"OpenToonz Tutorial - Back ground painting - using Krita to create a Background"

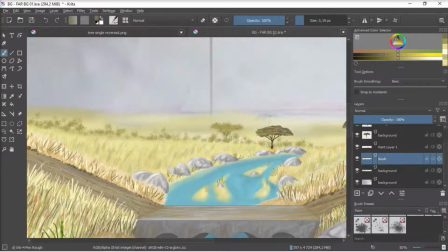543s
here I'm just putting some a bush line in the back I'm dropping some of these trees and breaking up the background dropping the colors back because
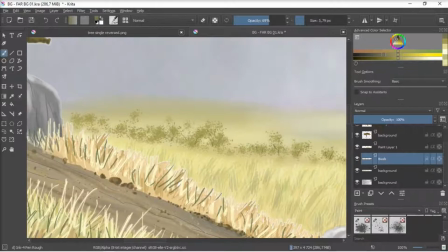552s
you always want your foreground colors to be stronger than the background so
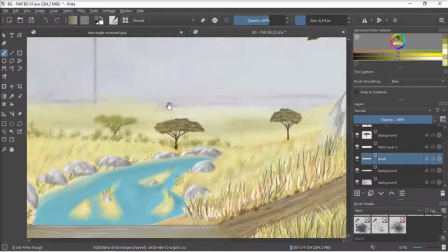556s
you get that effect that light gives you when objects are in the distance.
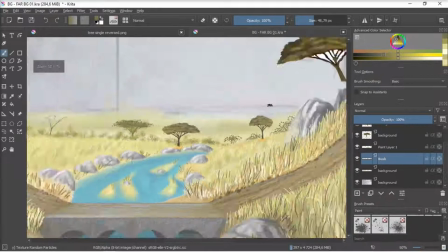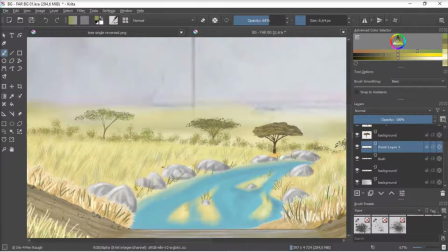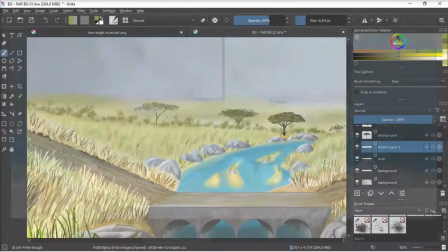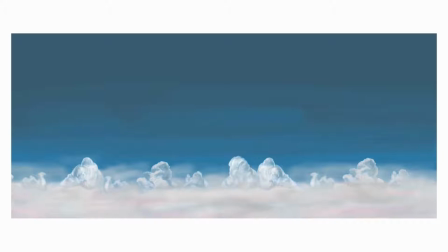576s
Then I brought in a cloud layer that I'd made on an earlier scene
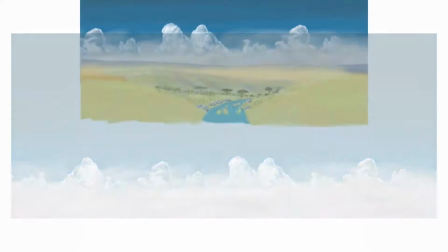582s
and dropped it in with the with the background and worked up a hazy
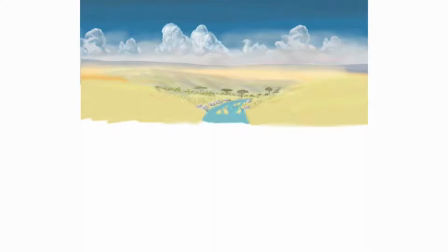587s
distant atmospheric layer so that it all faded off into the
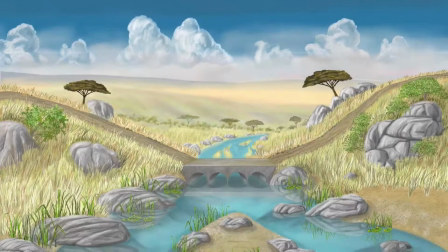592s
distance and here is a final result when I put them together as a composite.
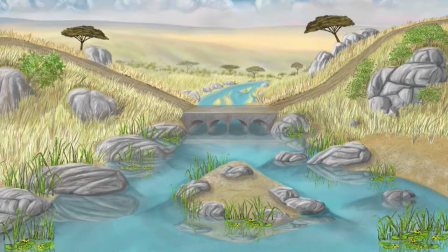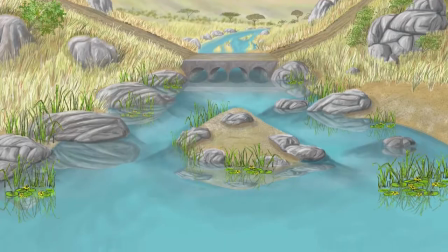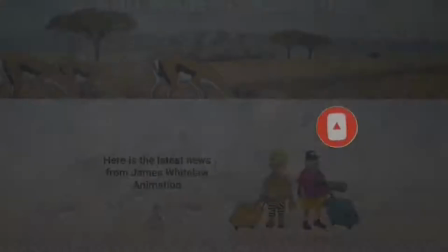611s
Once again if you haven't subscribed please go ahead and subscribe to my channel. Also what's new is I've started sending out regular email showing what's going on at James Whiteley Animation.
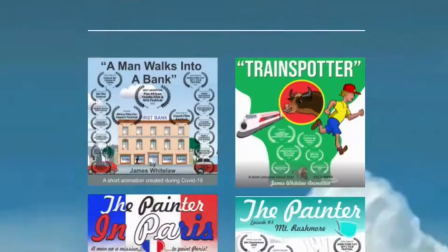622s
The link is in my description here with all the other links.
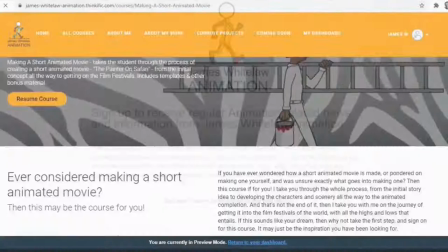626s
Click on it and if you want to add your name to the email list you'll become part of that group And that's about it for now. So check out the course. Click the links on the description. Subscribe if you haven't subscribed.
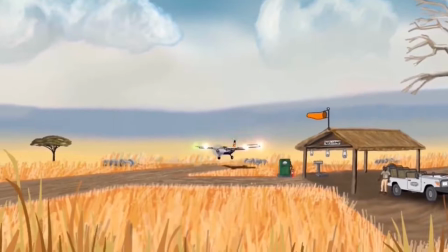639s
Add your email address to the email list if you want to become part of that group.
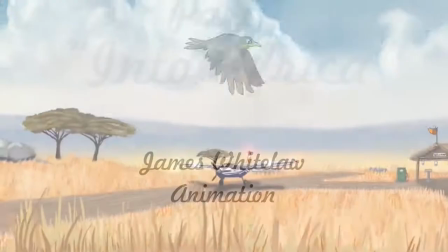644s
And otherwise, thanks very much for once again joining my channel. All the best. Bye.